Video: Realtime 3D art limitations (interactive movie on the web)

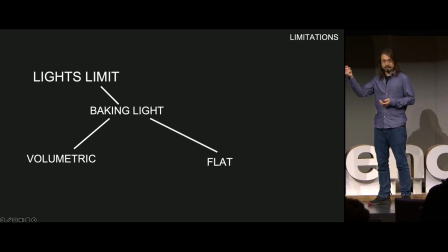[8:21]
Bake light is not physically in the scene, but the data from it is. So this could be both volumetric data and flat.
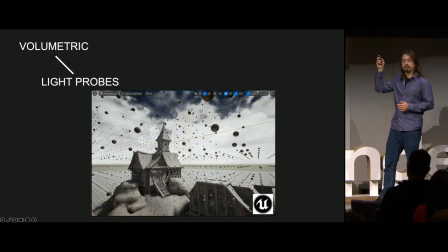[8:27]
And volumetric one is captured by so-called light probes. This is screenshot from Unreal.
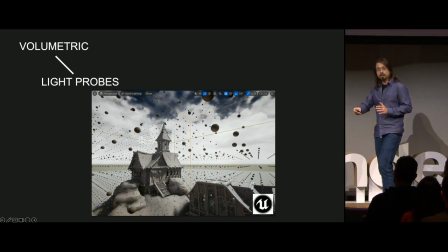[8:31]
And those light probes are responsible for illuminating objects that move, like the player for the environment.
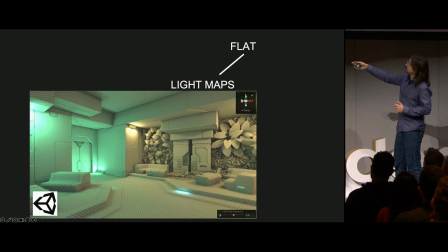[8:38]
And then we have a flat data. This is a screenshot from Unity, and this shows light maps. They are used to illuminate objects that are static, and this is being saved to a second UV channel.
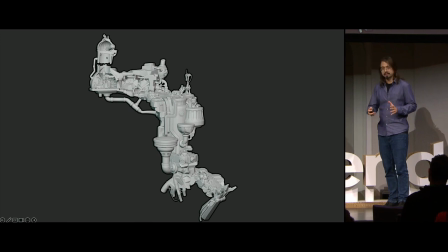[8:51]
In our project, we have both moving objects and static, but we have no light maps nor light probes.
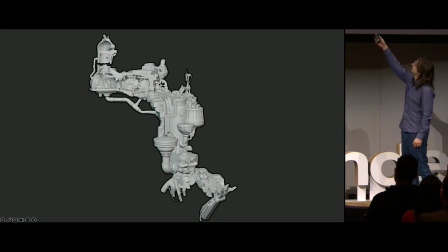[8:56]
So what did we do? Take a look. This is the final version of the Blender scene. In here,
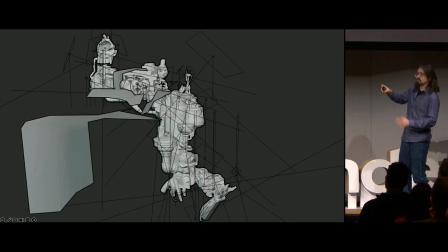[9:01]
we add 44 light sources and extra shadow casting planes to darken some areas of that cave over there the bottom of the pit.
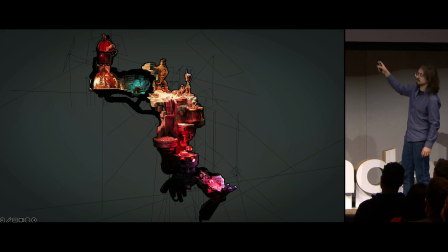[9:11]
Now on Sketchfab, however, this is how the final scene looks like. As you see, all the lights have indirect lighting contribution. Light scatters all over the place.
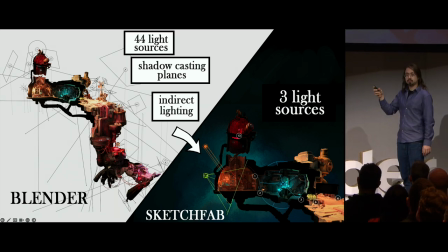[9:22]
In the final scene, on Sketchfab, we only are limited to three light sources and HDRI and we have no invisible
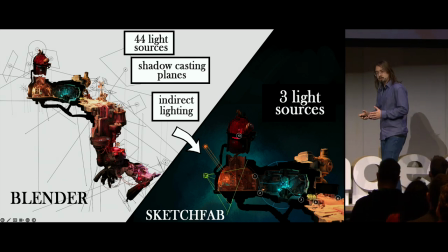[9:30]
shadow casters as well as none of these light sources actually contribute indirect lighting pass. So how do we transfer all that lighting data from Sketchfab from Blender to Sketchfab?
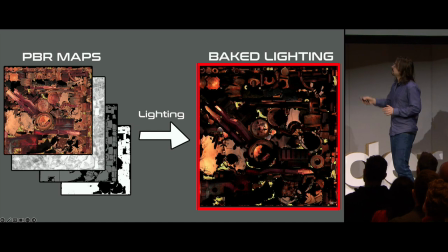[9:41]
We do it by baking light into textures. This is how one of these textures with light baked in looks like.
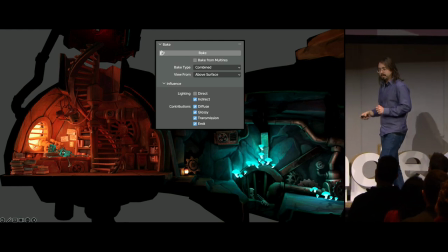[9:47]
It's not just any light, it's indirect light and you can do it in Blender by using cycles combined bake.
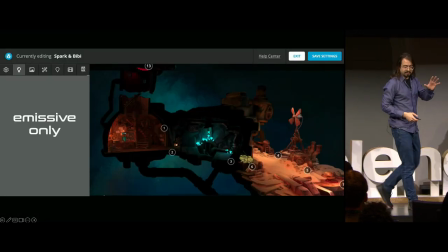[9:52]
Just make sure to uncheck the direct lighting option. This bake looks pretty but it's quite dark and the secret ingredient of this method that doesn't use
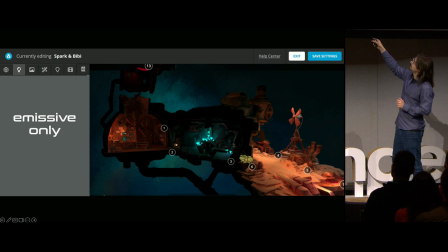[10:01]
light maps or light probes is to input this thing into emissive slot on Sketchfab on the web.
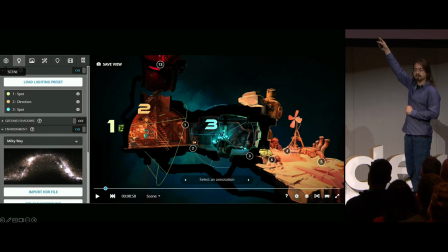[10:08]
So one, two, three, those are directional light sources that are responsible for dynamic shadows in Sketchfab. Everything else, all of these 44 light sources, all of these invisible shadow casters,
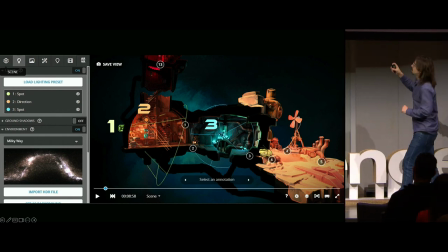[10:20]
all that indirect lighting contribution is done by emitting light through textures.
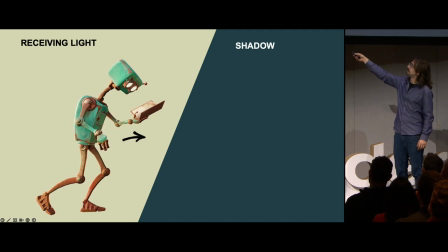[10:26]
So we We have a problem because if our character, our hero, is in light, it's all good, he can read a book.
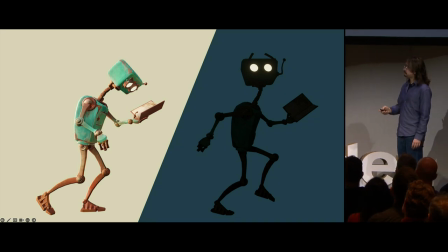[10:34]
But when he gets to the shadow, he becomes completely dark. Now, for moving objects, we also need to use emissive input.
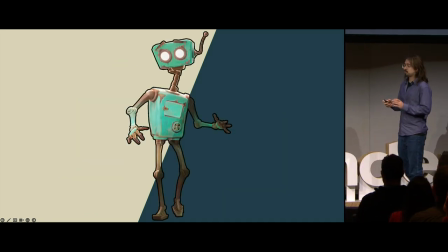[10:43]
So it is good to find a balance in this workflow.
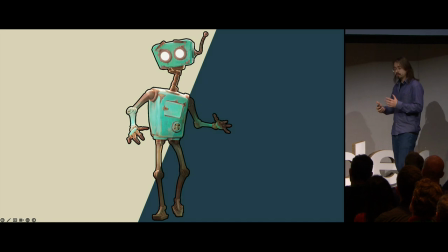[10:47]
If you have too strong emission for objects that move, they're going to look too bright in areas that are lit. However, if you have too weak emission, they're going to be too dark in shadows.
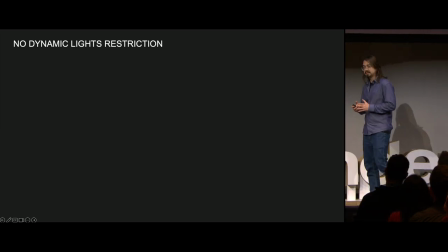[10:59]
There's another lighting limitation that we stumbled upon when working on the movie.
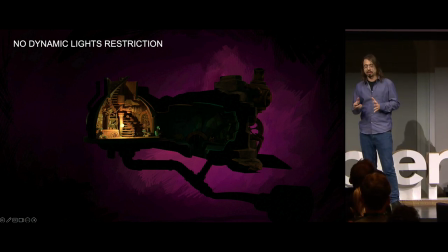[11:05]
And that is, we have dynamic shadows, but we are not allowed to move light.
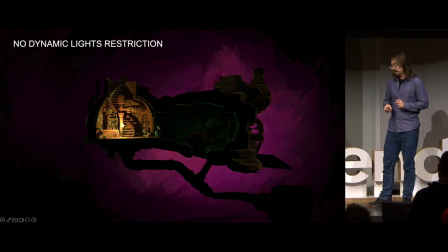[11:11]
How to go around with it? Our friend from Ireland, Tycho, he experimented with this stuff, and he came up with a bunch of nice solutions that we want to present to you.
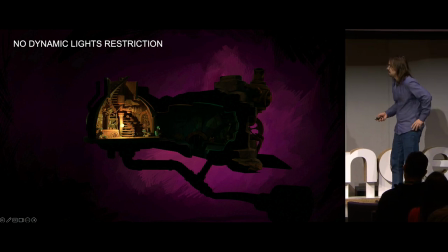[11:20]
The first one is, if Mohammed cannot get to Mountain, Maybe the mountain can get to Muhammad.
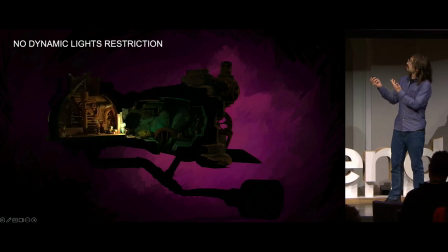[11:26]
So, light can't move, let's move the environment instead.
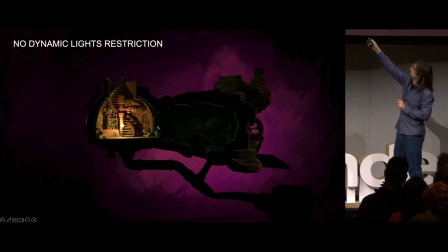[11:31]
Here, we attach three spotlights to this light orb, and it is static, environment moves. Don't ask me why spotlights. It could be a point light, but for some reason, it doesn't cast shadows.
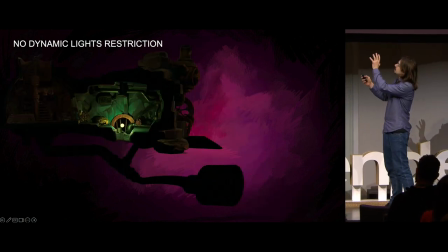[11:43]
But we wanted shadows. And if the camera stays close, the illusion just works.
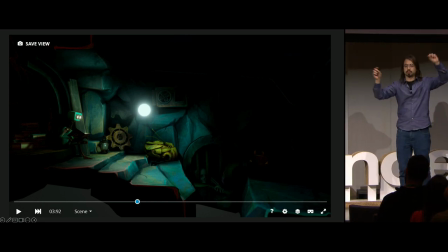[11:48]
What if you have multiple light sources that move independently from one another?
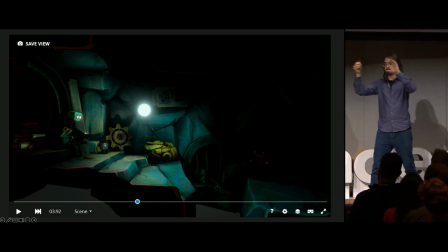[11:52]
You can no longer use the environment moving because it moves only in one vector. So for that, you can add a strong emission to the sphere, then impulse processing and bloom. Now it appears as the sphere is actually emitting light. We are using illusions, tricks. But unfortunately,
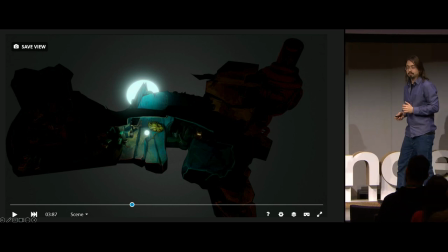[12:10]
the light is not actually illuminating surfaces around it unless we put a
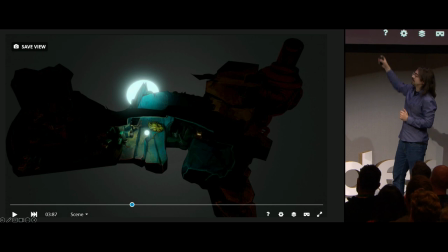[12:15]
fake sphere behind the rock and add very strong bloom to it. make it bigger,
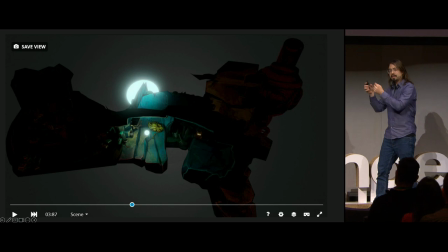[12:20]
and make it mirror the movement of the sphere that is visible.